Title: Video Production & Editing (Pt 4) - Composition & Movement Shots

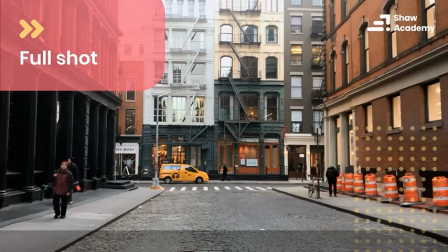Gives us a good sense of again the environment that we're telling our story in. But it gives us a slightly closer look at what's going on as well.
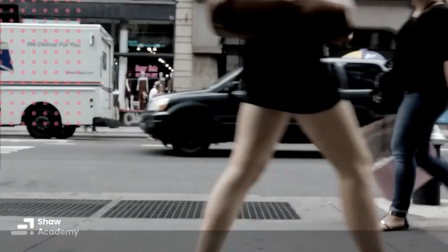You know, look at the neighborhood and so on. Now, obviously, the time of day has changed here as well, so these clips are not exactly linear.
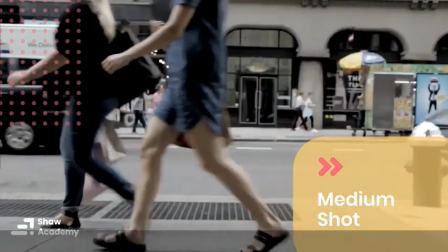Then we have our medium shot, which gets a little bit closer up, again,
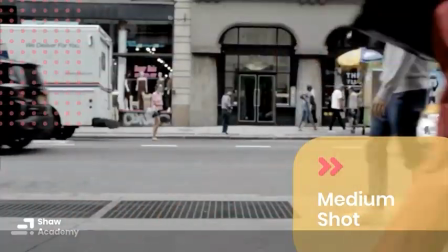kind of just showing us a little bit more of the busyness, the activity and everything that's going on here.
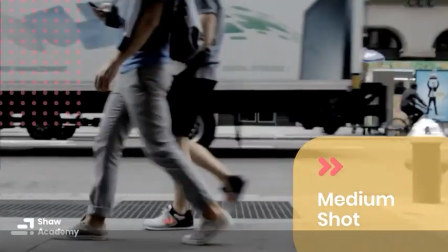But again, it's much more about, I suppose, the focal length here in this particular shot, where we're not as wide as the previous shot.
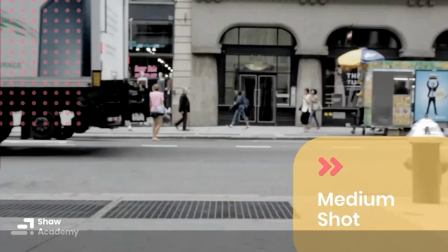With the full shot, the medium shot gets a little bit closer in on your subject. So really, you try to start using a medium shot to basically narrow down exactly what your subject is.
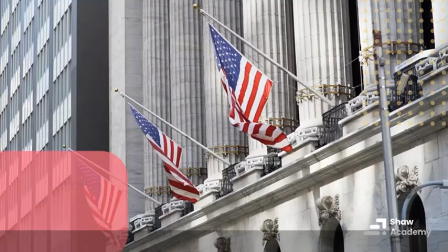Going closer then, of course, we have our close-up. So again, there's no kind of story happening here. It's just kind of clips I put together of New York.
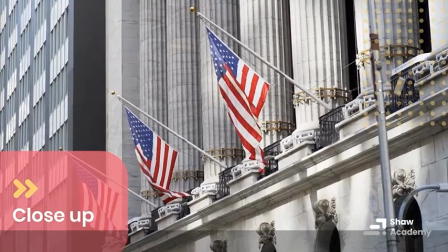But here we've got a close-up shot, you know, firmly establishing exactly where we are, at least what country we are in the world here.
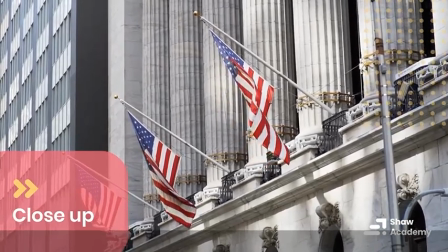But again, it's just it's giving us kind of a smaller look at the architecture, a closer look at some of the details that are around the city.
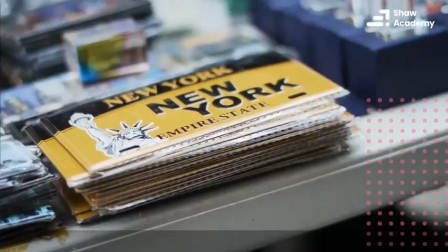And then we have an extreme close-up,
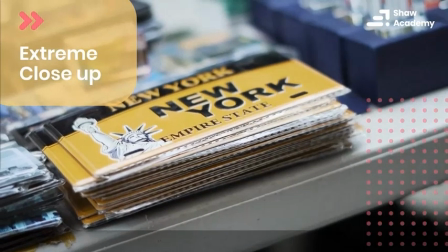which is getting in even closer in onto the smaller details that help to create our narrative.
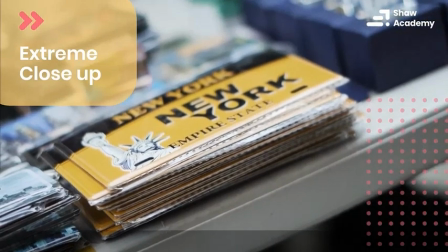So you can kind of see, you know, as we're putting these clips together, it's actually just kind of a story about New York itself.
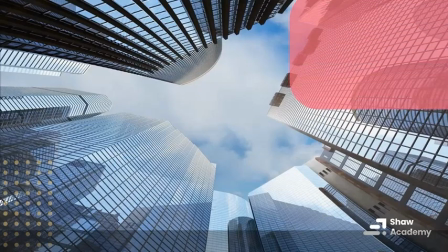And of course, it'd be hard not to do a shot of New York that looks like this.
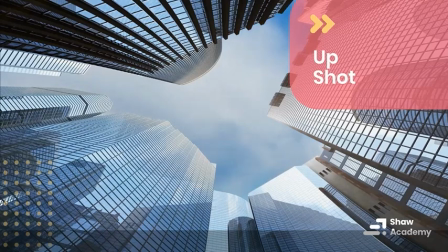This is known as our up shot.
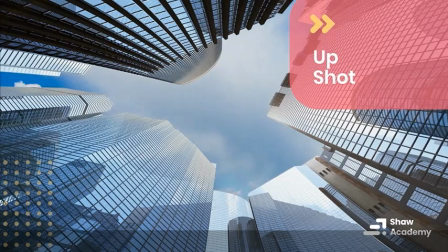So very, very similar to what we saw with, you know, our perspective, our tilting up.
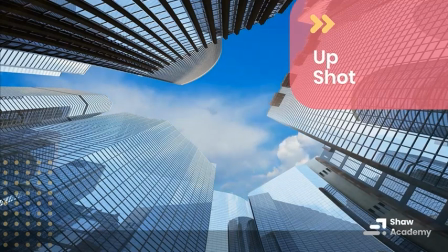We've got our upshot here as well. Again, kind of puts the viewer firmly in, gives them a perspective, a sense of their surroundings here,
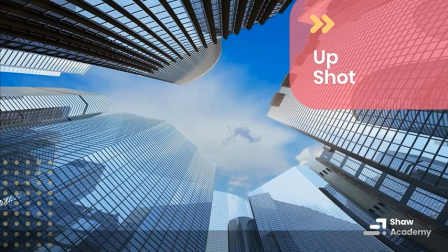you know, kind of the business side of things here and so on, with these, I suppose,
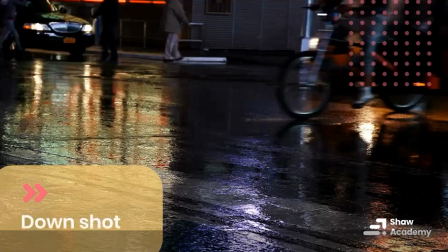financial types of buildings. Then we have our down shot, which, you know, the viewer is looking down at the finer details here in this particular shot.
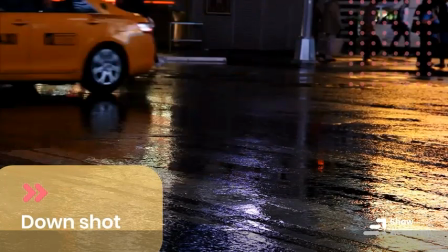But of course, you know, if we had somebody perhaps lying, or we did the down shot of somebody lying on the ground, it kind of puts the viewer in an elevated position here.
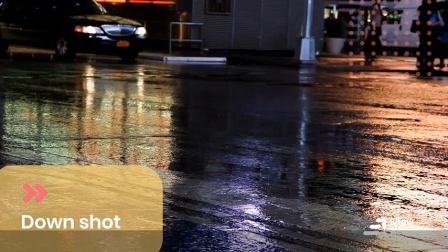But here it's just again to kind of get a little bit of the nightlife and a little bit of the
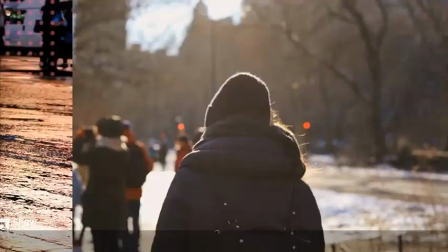constant activity in the city, no matter what the weather. And then finally we have a POV shot.
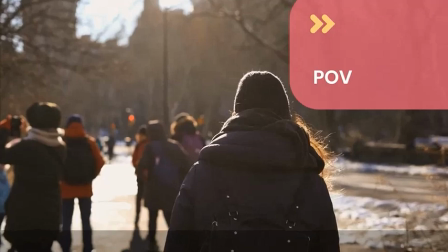So this is done just behind the head in this particular case, but a POV shot is basically a point of view shot from the
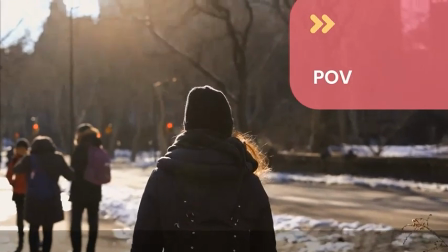videographer or the cinematographer, whoever happens to be capturing the footage. POV shots, they're used very, very often, say in horror films and things like that.
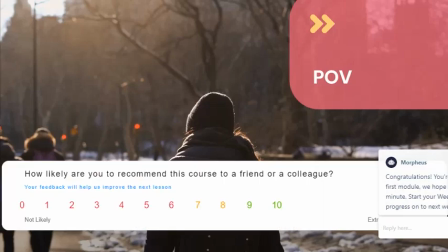You can imagine, you know, from the kind of killer's eyes, you know, coming up onto the person or whoever it is. It's usually done from a POV type of shot, but it can absolutely be used for this type of walking around shot as well.
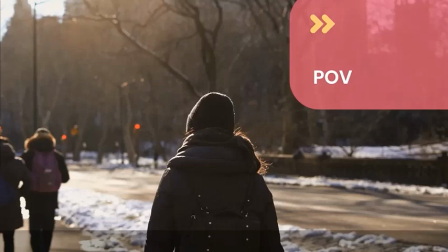So the idea of all of this is to put everything then together. So you've now got your compositional techniques, you've got your movements, and you've got some shot types. We'll certainly be digging into shot types a lot more when we talk about putting narratives together.
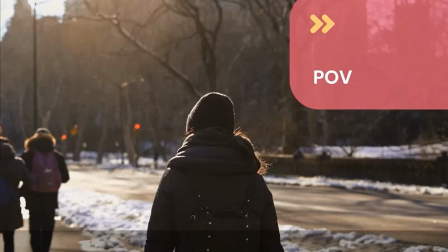But you can start experimenting and mixing everything up.
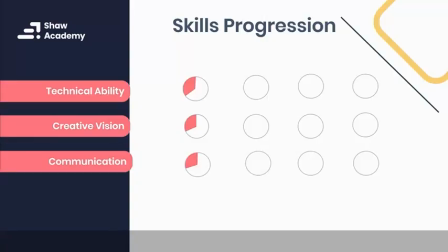A really good way to practice this is to simply watch your favorite movie and try to count the different types of shots that are used. Try to count the different type of compositional techniques that are used.
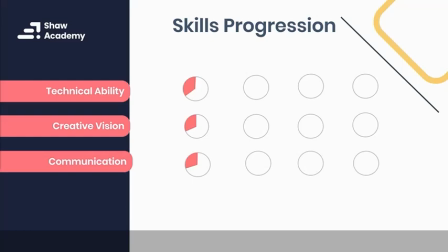Make lists of the ones that you're not familiar with. We will certainly be covering them all throughout the course as we progress, but that's a really good exercise for you, is to try and identify all of these different types of shots, these different types of movements,
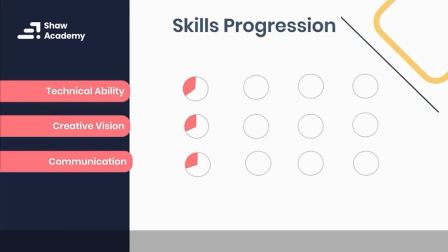and these different type of techniques in your favorite films. Let's have a quick look at where we are with our skills progression.